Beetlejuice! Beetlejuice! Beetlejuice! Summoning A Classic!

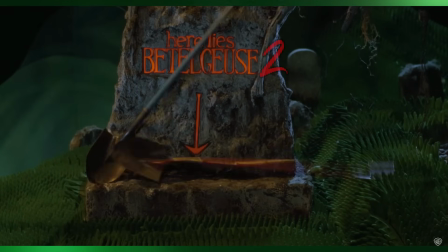0:00 In anticipation of the sequel Beetlejuice 2 set to be released around September 2024,
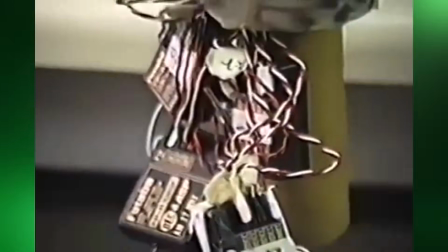0:05 we decided to look back at the surprisingly simple yet
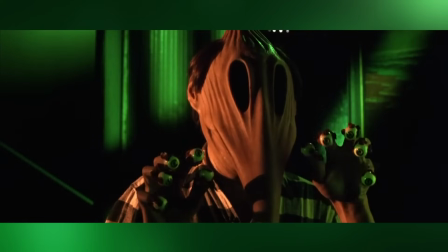0:09 incredibly convincing effects that helped make the original film the classic it is today.
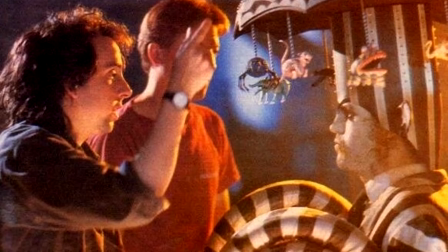0:16 Beetlejuice had a very slim visual effects budget, and this meant that they had to get creative by using every trick in the book.
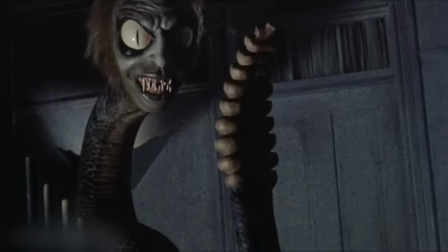0:24 They used stop-motion animation for scenes like the Beetlejuice snake, models and bluescreen compositing for scenes like the Sandworm on Jupiter's moon.
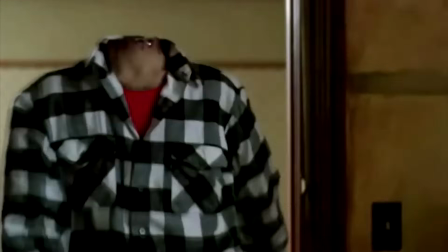0:33 They used puppets for things like Adam's headless body,
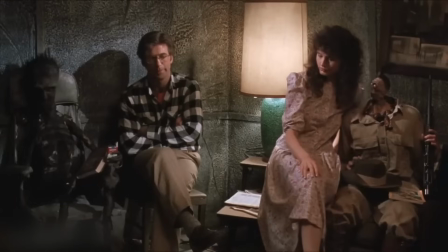0:37 animatronics for the chain smoker, and the shrunken-head guy in the afterlife waiting room, clever lighting to hide the wires that were lifting Lydia up here,
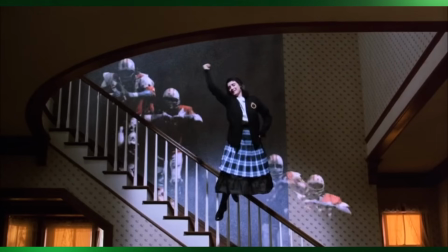0:46 and mirrors set at 45 degrees from the camera to create these ghost-like transparencies.
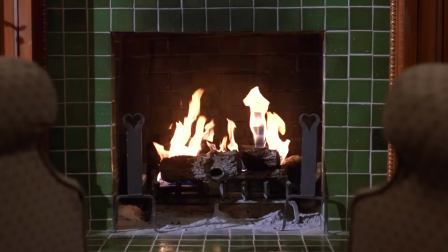0:52 But some of the most convincing effects there were in Beetlejuice were also some of the simplest.
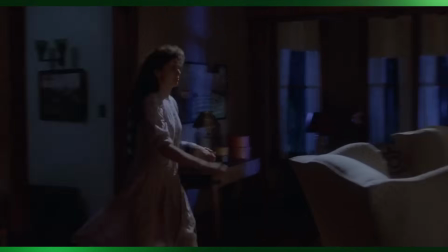0:57 One of those incredibly simple but effective special effects was in this scene.
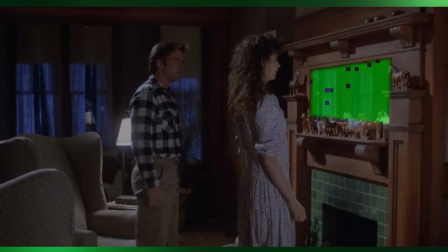1:02 Here, they removed the glass from the mirror over the fireplace and then turned the whole fireplace
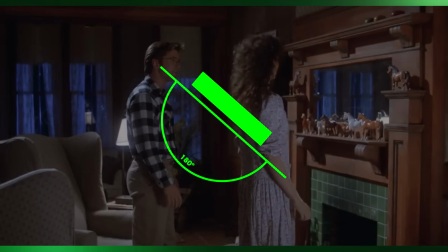1:08 180 degrees so that it faced back into the room. This way, both the actors were actually looking back into the room.
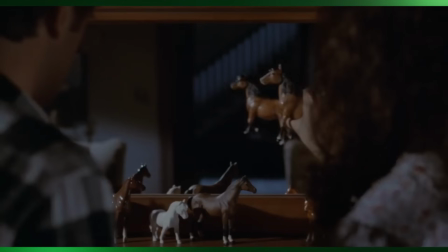1:15 To achieve the horse reflection effect,
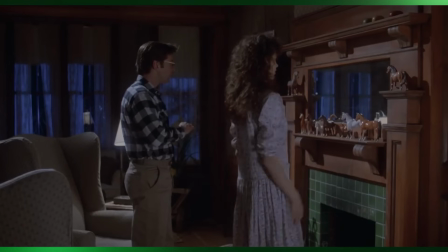1:17 a stand-in held an identical but mirrored model that was on the end of a stick on the other side of the fireplace.
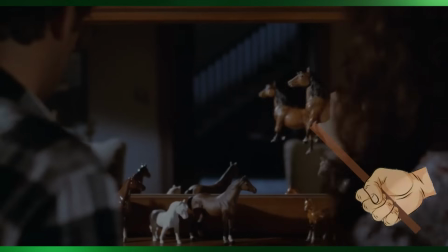1:24 You can see here that it's shot so that Gina's hand covers the stick the stand-in used to move the other horse.
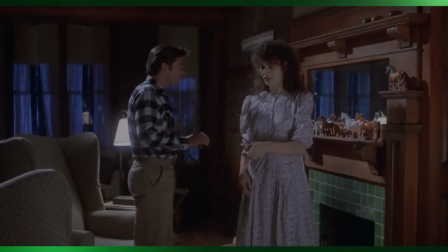1:30 And even though the model horses were set on either side of the mirror's frame to sell the reflection, it wasn't perfect.
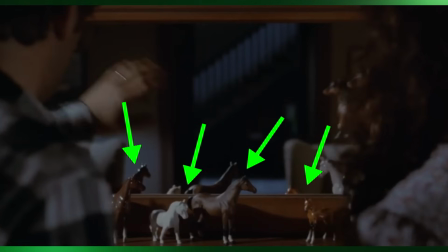1:37 And you can see that this one here actually has its head turned the wrong way. Another example of simple effects was in this scene here.
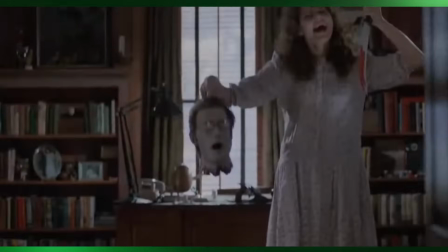1:44 Adam's decapitated head was a practical model. However, later in the scene, Adam's head had to talk,
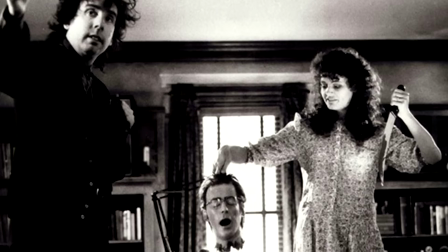1:52 and here is where they used an incredibly simple technique to create an extremely convincing effect.
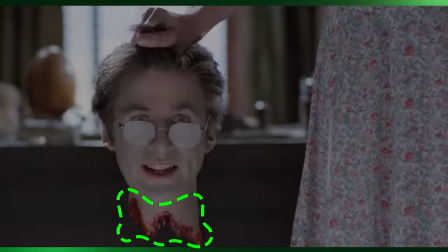1:58 Alec Baldwin had a prosthetic neckpiece attached just behind his chin. He then crouched behind a black show card that had a cutout for his neck.
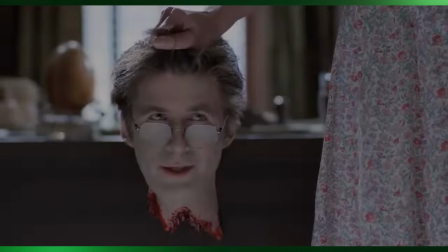2:05 The shot happens so quickly that you don't realise that he's just crouched behind a piece of black card,
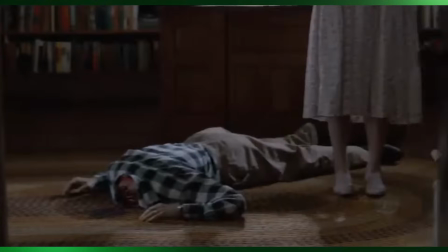2:11 or that, in the shot before, you can see that the desk is wood and not black,
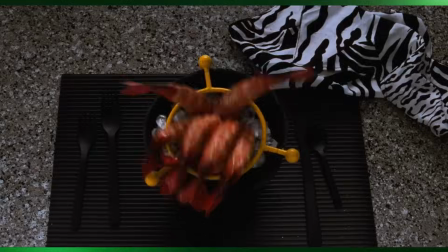2:16 as you see it in the close-up. As you may have guessed, this simple day-o shrimp effect was achieved by having people sticking
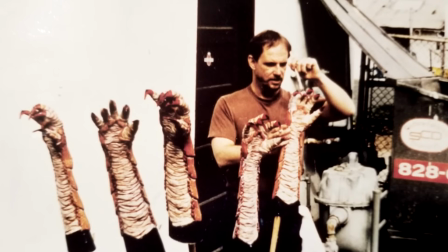2:24 their arms up through holes in the table whilst wearing gloves with shrimp fingers.
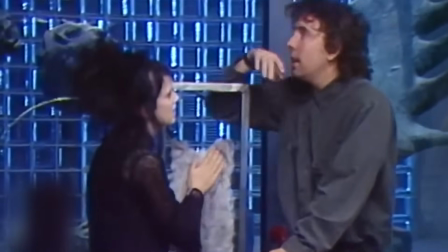2:29 However, the people under the table couldn't see where the actors' faces were, in order to grab hold of them and pull them down.
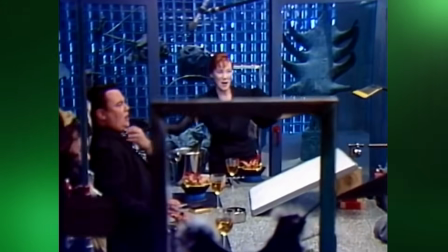2:36 So, after various failed attempts and actors getting poked in the mouth, nose and eyes,
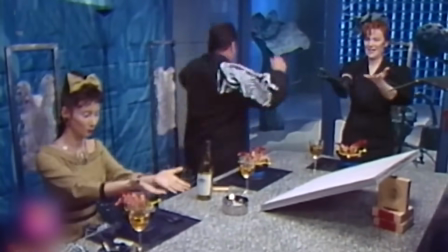2:42 they actually decided to film the scene in reverse, and have the actors start with their faces in the bowl,
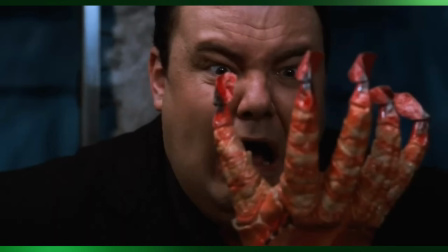2:48 then the hand push their faces up out of the bowl, and then release them.
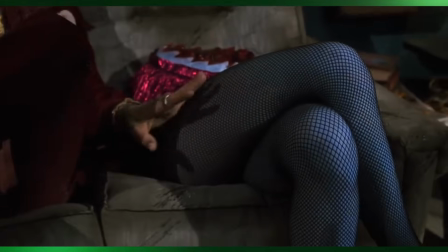2:54 The film's final scene was Beetlejuice in the waiting room sitting with a magician's assistant who really had got chopped in half.
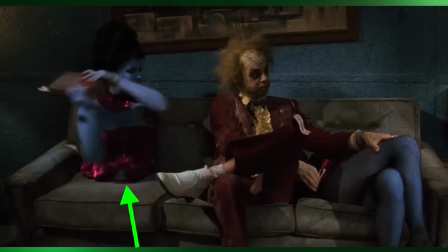3:04 This effect was achieved by having holes cut into the sofa cushions.
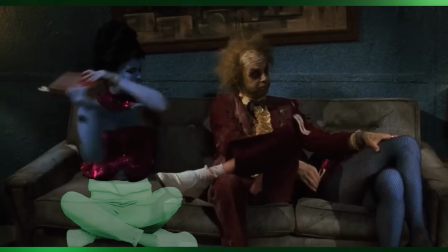3:08 This actress was actually crouched inside the sofa using her sequin top to cover the hole in the cushion.
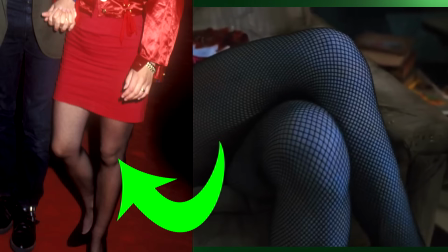3:13 And these legs belong to Lena Giesecke, Tim Burton's girlfriend at the time,
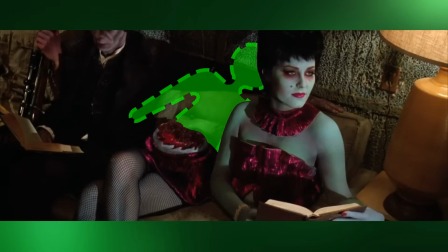3:18 and she was lying down on her back through a hole cut in the wall, with this part of her dress covering the hole in the cushion.
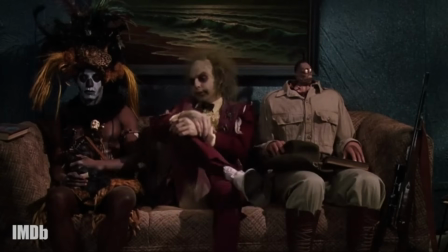3:25 One of the few effects to be done in post-production was Beetlejuice's shrinking head, and it was also surprisingly simple.
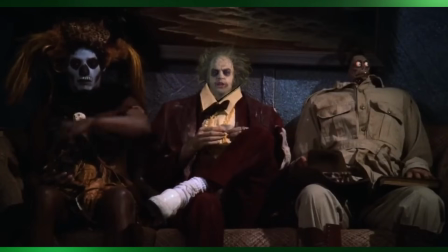3:32 It was achieved by filming Michael Keaton's body performance with a locked-off camera
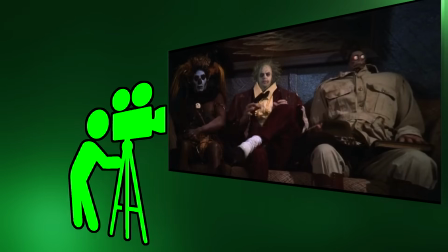3:37 and then compositing another shot of his facial performance with a camera zooming out.
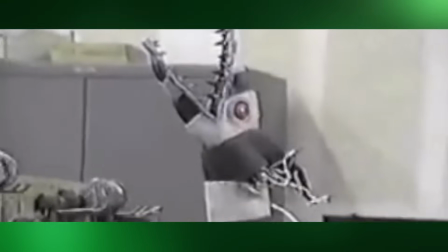3:42 All of these clever and cheap effects, coupled with the film's B-movie aesthetic, are part of what made the movie the huge hit that it was.
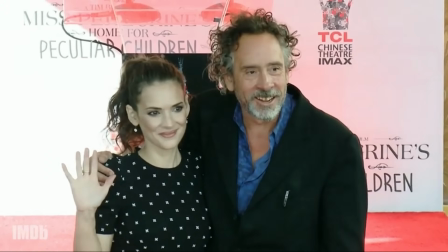3:49 And knowing that Tim Burton is on board for the sequel, we know that, even though they will obviously use modern-day VFX,
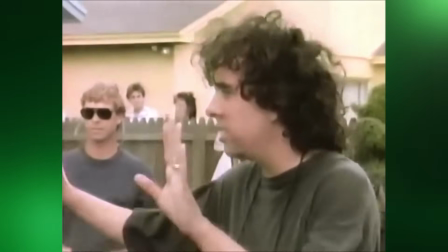3:57 they will use them in the same sparing and intelligent way,
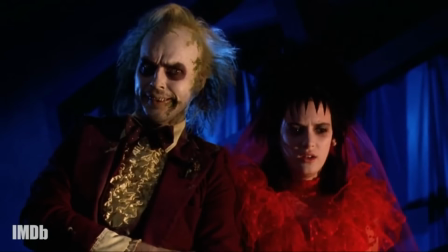4:01 and hopefully maintain the same excitement and magic that made us love its predecessor.